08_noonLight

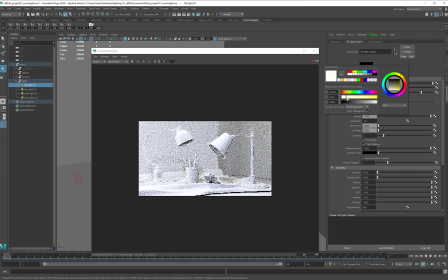[4:09]
I'll move it over to the yellow-orange tones, and I will just give it the tiniest hint of yellow. Just the littlest bit. My backlights, I will come in with a blue color.
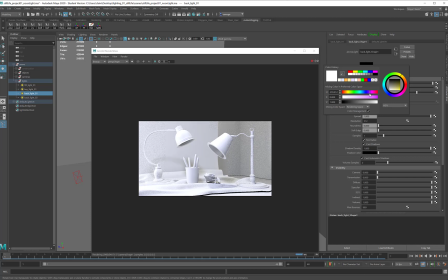[4:28]
I don't really want to shade into the purples, those are going to get too cold for the light. So I'll come in for a fairly pale blue. And I may give these a slightly heavier tone
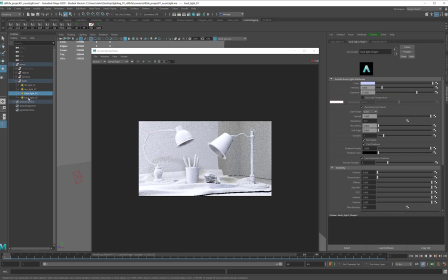[4:42]
than the key light so that the rim color turns to a really nice blue.
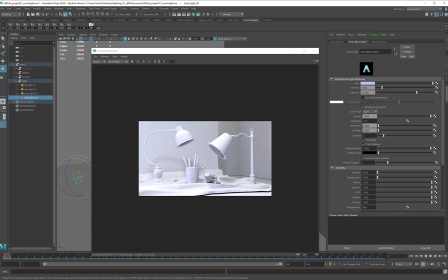[4:59]
That looks pretty good for the general color tones, but I feel like for noon I need a slightly stronger light. I'm not going to change the intensity of the fill light because that is yellow and I don't really want more yellow in the scene.
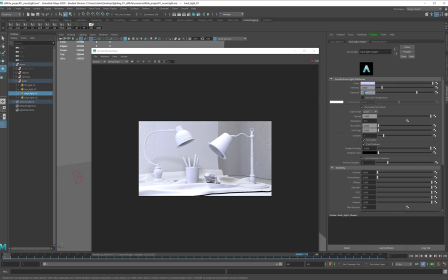[5:16]
So I'm going to start with the backlights and see if making the backlights stronger gives me the effect that I'm looking for. So I'll go up to 14 on both of them.
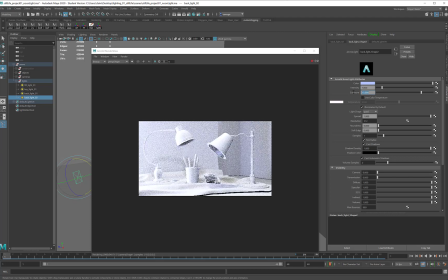[5:34]
And maybe even higher, maybe I will see what 15 looks like here. And that looks like it's a little too strong. So I'll go back down to 14. And then we'll take my key light.
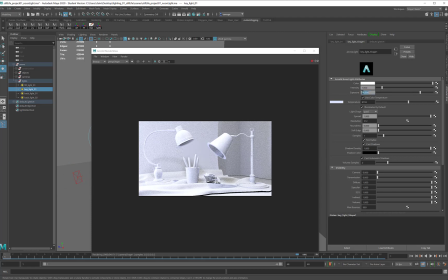[5:51]
It's already at 14 and a half. Let's see what happens if I go up to 15. And that looks nice and bright. Good overhead light. The whites look white.
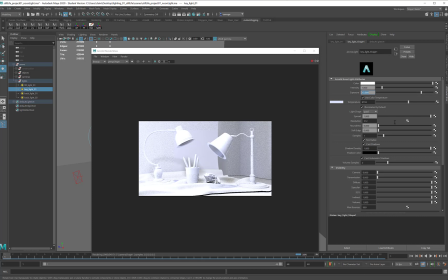[6:05]
The shadows look cool and blue. And that gives me a pretty good sense of noon lighting. I'm getting a little bit of washout along this rim here, so I might need to go back and tweak that,
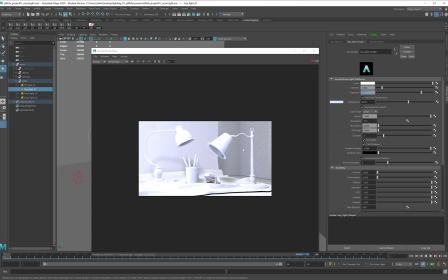[6:21]
but for the moment I'm going to keep this because this looks like a really good place for me to go off and have a critique with some of my colleagues. So this is a good place for me to stop for the moment.